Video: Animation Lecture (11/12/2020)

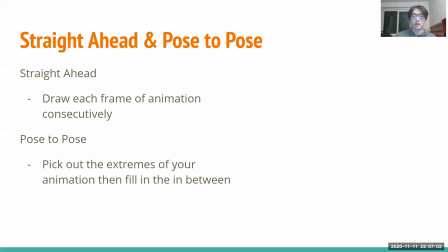[4:06]
You can usually animate the little flame on top flickering and animate the flickering through straight ahead techniques. However, for pose to pose, this is best for figures and for animating people.
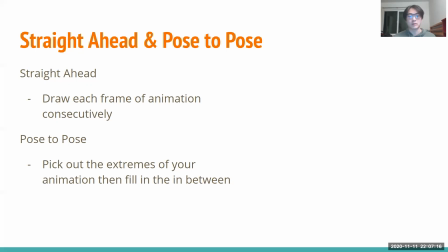[4:22]
And this is because you're able to sort of plan out your animation ahead. So what this means is that you pick out the extremes of your animation and then you sort of fill in the gaps in between to lead up to those certain poses. Hence it's called pose to pose. So here are some examples.
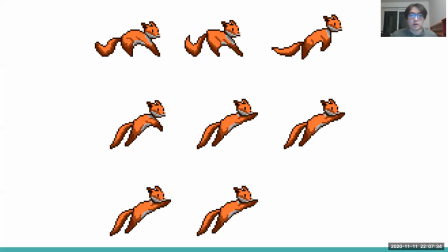[4:38]
So over here, if I were to do straight ahead, I would literally draw each frame one by one until I reach the desired effect in the end.
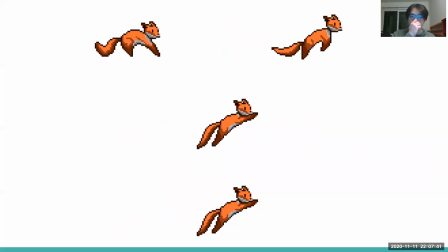[4:47]
Now over here, if I were doing pose to pose, I would pick each of these sort of extremes and then draw in the things in between like this. In this way, you can get both the same effect, although it's just different ways of going about it.
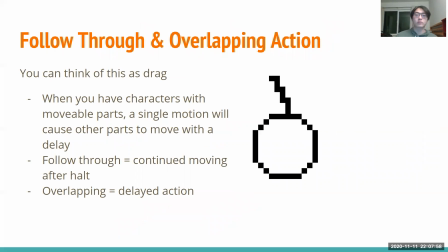[5:05]
Now, next is follow through and overlapping action. So this is mainly talking about drag and sort of the physics behind the motion when you're doing animations. So when you have characters with movable parts, a single motion will usually cause other parts to move along with it,
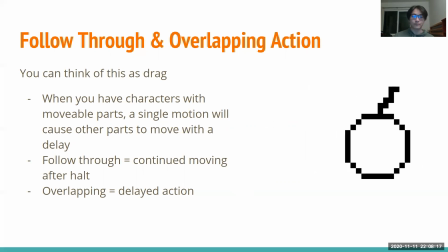[5:21]
but these secondary motions usually have a delay. And so this is called overlapping action.
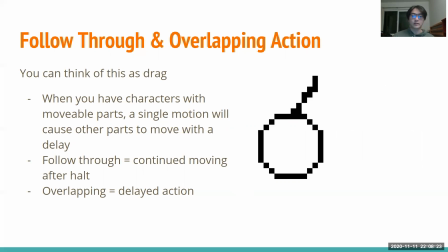[5:28]
For example, over here we have a ball that is moving from right to left, and there's a little wire.
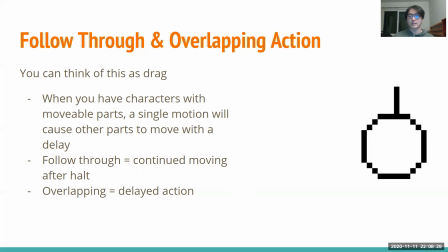[5:34]
But notice how the ball moves, and the tip of the wire sort of stays behind and moves only after the ball has moved.
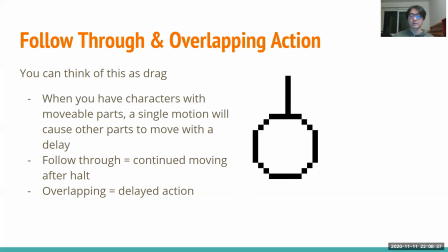[5:41]
And this overlapping action gives a sense of asynchronization, doesn't make the movement feel too unnatural.
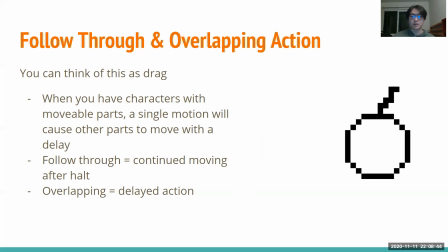[5:49]
And the next is follow through, and this is talking about the wire in the aftermath of the movement.
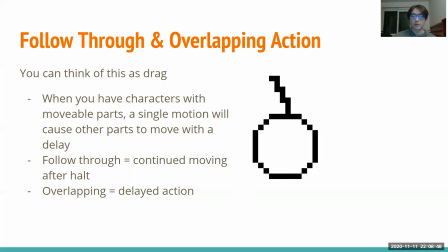[5:54]
So you can see that the ball is stopping suddenly,
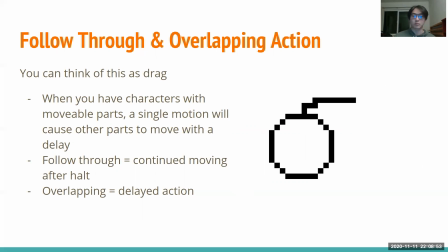[5:57]
but the little wire sort of goes on and sort of springs ahead before springing back into resting position.
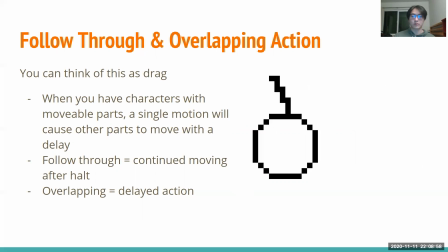[6:04]
In this way, this sort of gives off a feeling of physics,
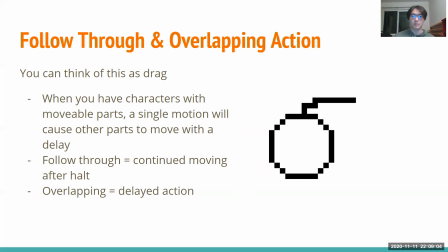[6:08]
like the motion is pushing past its stopping point and then sort of going back to stability.
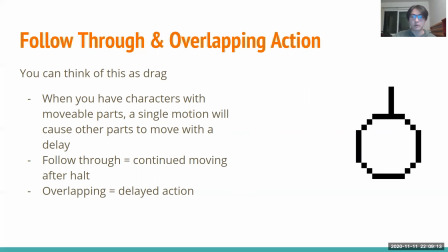[6:18]
And through these techniques, you'll make your animations feel less sudden and less chunky and more natural.
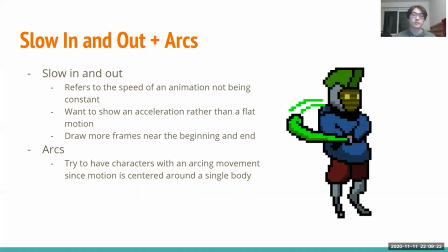[6:26]
Now we're going to be talking about slow in and out plus arcs. So slowing in and out, an example for this will be on the next slide. Slowing in and out refers to speed of your animation, not being constant. And basically you want to show a sort of acceleration rather than a flat motion.
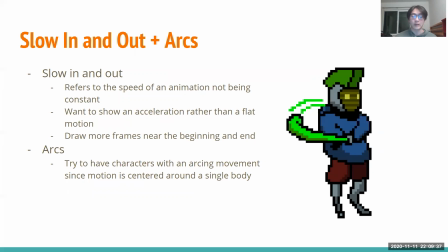[6:43]
And in this way, this again helps smooth out your animations. For example, if you have a person running, you don't want them to start running at a constant pace. You want to have this little buildup before reaching a high speed and then maybe slowing down near the end.
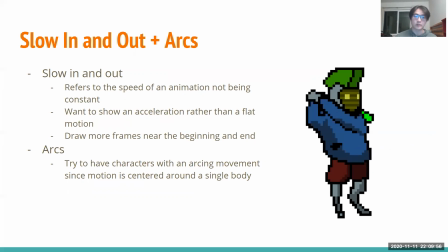[7:01]
And by doing this, in order to do this, usually draw more frames in the beginning, which will slow down the action, and then draw less frames near the middle to sort of speed it up. And then drawing more frames again to have it slow down for a final end to the motion.
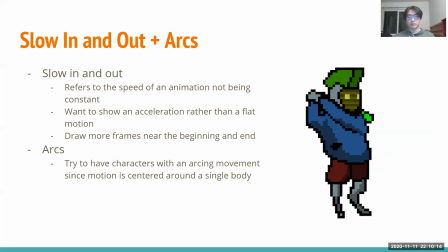[7:19]
For arcs, this is referring to mostly characters and animating things around characters. If you have characters using their arms and legs, you want to make sure to draw a lot of arcs around their bodies when they're using these appendages. And this is because you want to build a sense of space and that the character is the center of all motions that are stemming from them.
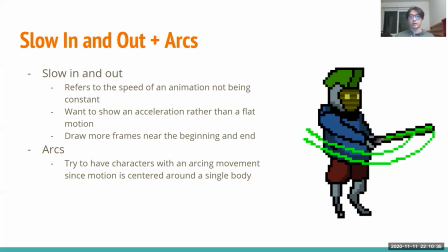[7:40]
So over here, you can see you have this character swinging a bat. The bat obviously is going to arc around their body. It's not going to randomly go from left to right horizontally and straight. There's a certain, it's sort of tied to the character itself, and you can tell through the arcing of the motion.
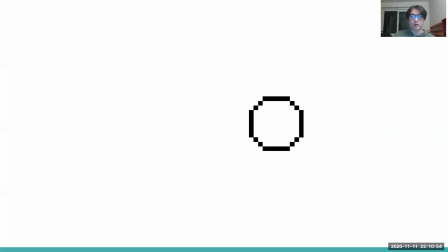[7:58]
So over here, this is a ball moving from left to right, back and forth bouncing, and this is at a constant pace.
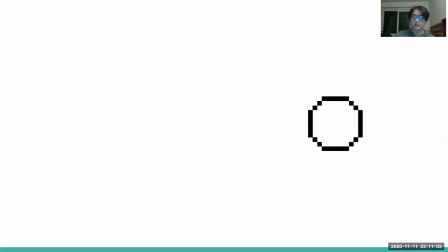[8:07]
So it's moving the same frames at a constant rate from left to right, or same units of movement.
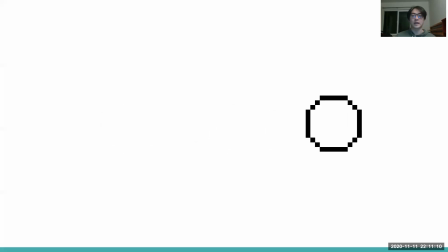[8:15]
Now here is if the ball is animated with acceleration, essentially. So you can see that it sort of slows down and then starts up when it's going from back and forth. And you can see that it feels much more smoother as opposed to this. Now, of course, these are suggestions.
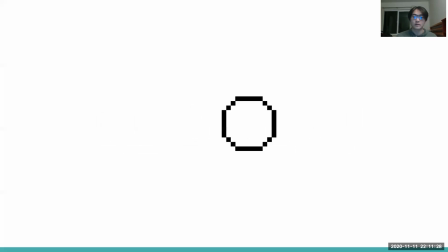[8:33]
If you have an animation that wants to have this sort of constant motion, then obviously go for it. But generally, the acceleration will feel much more smoother in the eyes of a viewer.
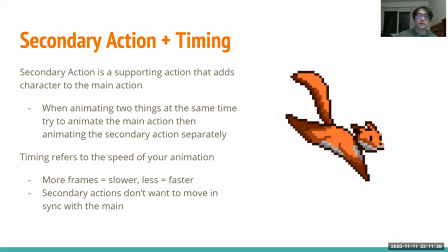[8:46]
Now, next is secondary action timing.
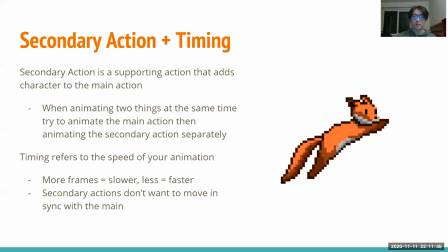[8:49]
Now, I mentioned secondary action before, and this is sort of talking a little bit more about secondary action overlapping with the primary action.
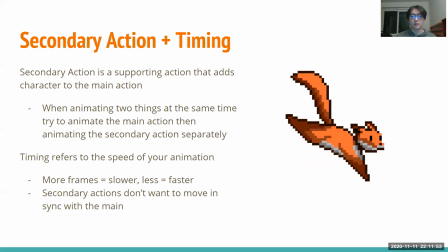[8:57]
So when you're animating two things at the same time, you want to animate the primary action first in order to get a sort of
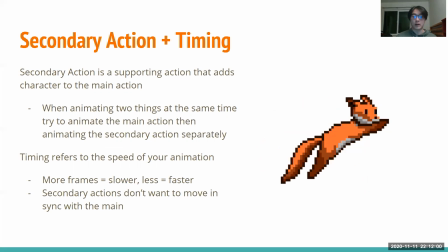[9:05]
center motion and have anything that will respond to that center motion afterwards and sort of layer them on top.
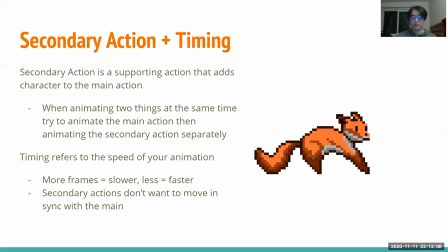[9:12]
For example, over here, you have the fox jumping. And now the whole point, the main action of this fox is the jumping motion.
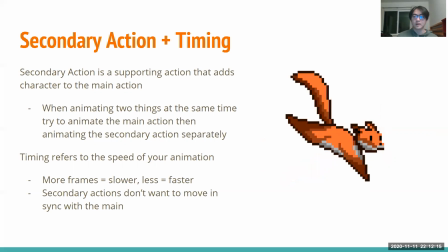[9:20]
So my primary action would be to get the legs correct. So I would animate the legs separately, the legs and the body.
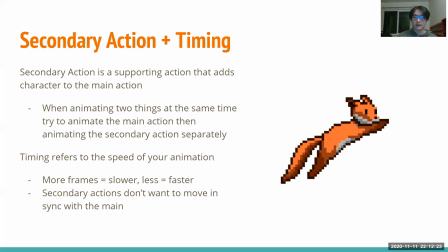[9:27]
And then afterwards, I would connect the head and the tail with their respective animations onto it afterwards. And then combine those together, you get this full jumping motion with the fox's entire body moving.
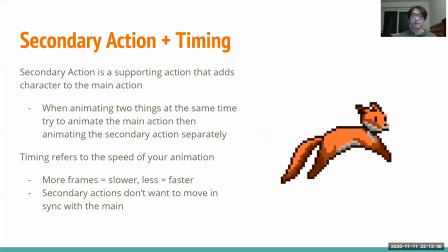[9:41]
Now timing is referring to the speed of your animation. So we've talked about this a little bit before,
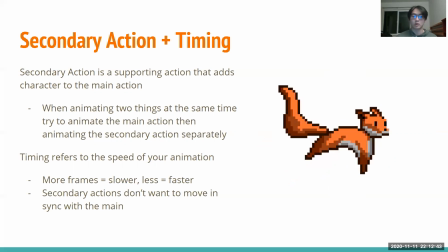[9:48]
and basically more frames means that the speed of your animation will be slower because your animation will be running at a certain frame rate, And
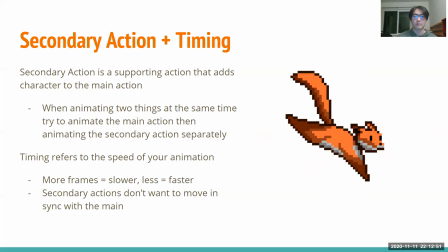[9:56]
so by having more frames, it's going to go through more frames in the same amount of time, and it's going to be slower.
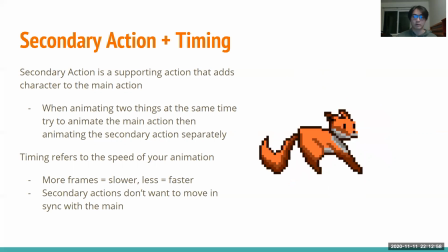[10:02]
As opposed to having less frames, it's going to be going over less frames, and so things will seem much more faster.
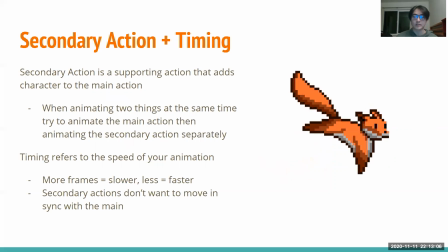[10:11]
Now, usually, another key point with timing is that you don't want secondary actions to move in sync with the main.
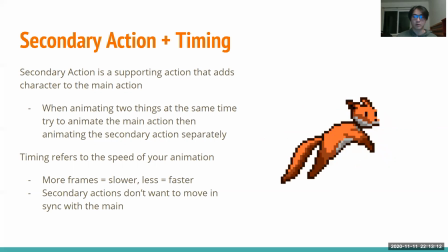[10:17]
And the reason for this is you want to create much more natural actions,
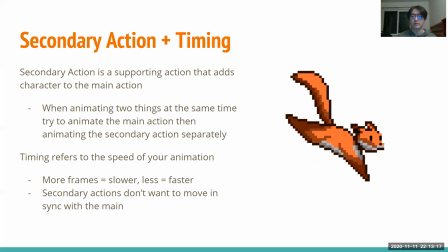[10:22]
because in real life, we don't all move like robots and nothing really moves simultaneously.
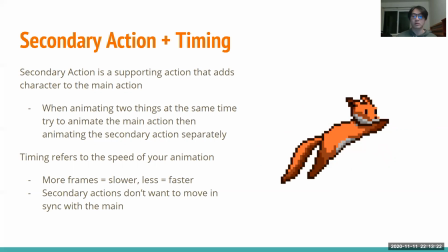[10:27]
And so you want to create a bit of asynchronization in order to make things feel much better when viewing them.
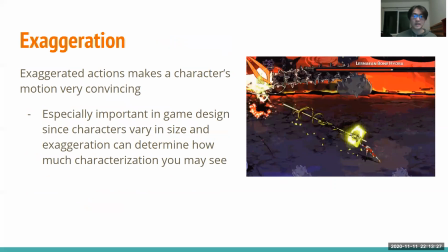[10:34]
And now exaggeration. So exaggeration is pretty important in animation and especially important in video game making.
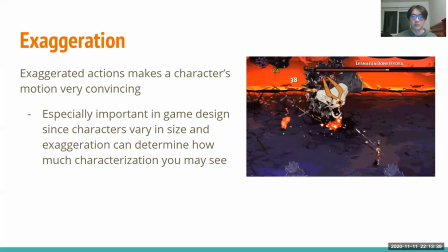[10:44]
And the reason for this is because depending on your game, your character may be very small or very big. And the joys of video games are being able to look at your character. So for example, over here we have Hades. The character of Hades, he's relatively small.
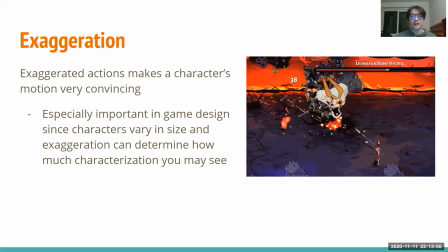[10:59]
And so as a result, you want to have a lot of exaggerated actions in order to better communicate that he's performing a certain action. If he wasn't exaggerated, it would be very hard to tell what he's even doing in the first place.
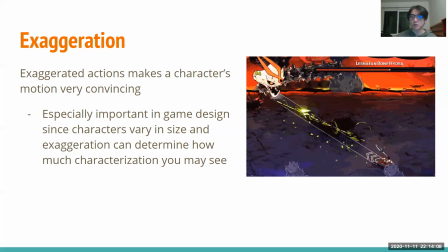[11:12]
So over here you can see that the way he's throwing his spear, it's extremely exaggerated. He's using his full body to just toss that spear. And because of this, even in the middle of all the special effects and action, you can clearly tell what he's doing.
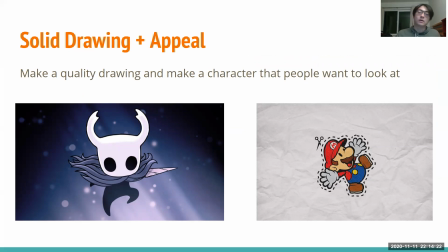[11:27]
And now, finally, one of the last things about animation is having a solid drawing and appeal. So this is talking about how even if you're really good at animating and creating motion, you have to make sure that your character is good to look at in the first place. In this way,
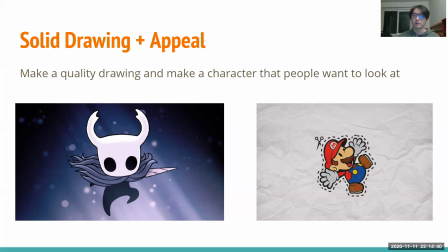[11:44]
you want viewers to sort of feel a connection with your character and want to see your character in motion so that your animations will pay off. And obviously, your animations will also play a part in building up the character that you've created. And so here are some iconic characters like Hollow Knight and Mario.
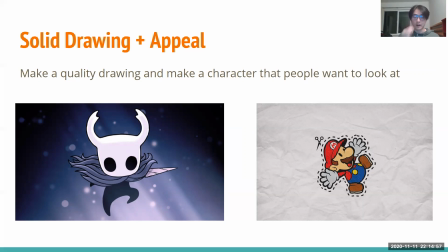[12:03]
And these characters have their own little appeal just visually by themselves. And so by being appealing in that way, people are more likely to want to watch them move around and such in the video game.
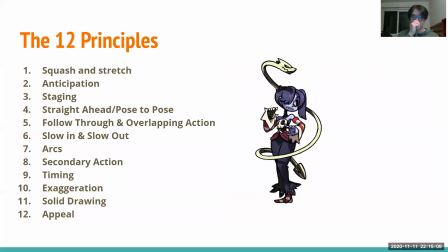[12:16]
And yeah, so those are the 12 principles.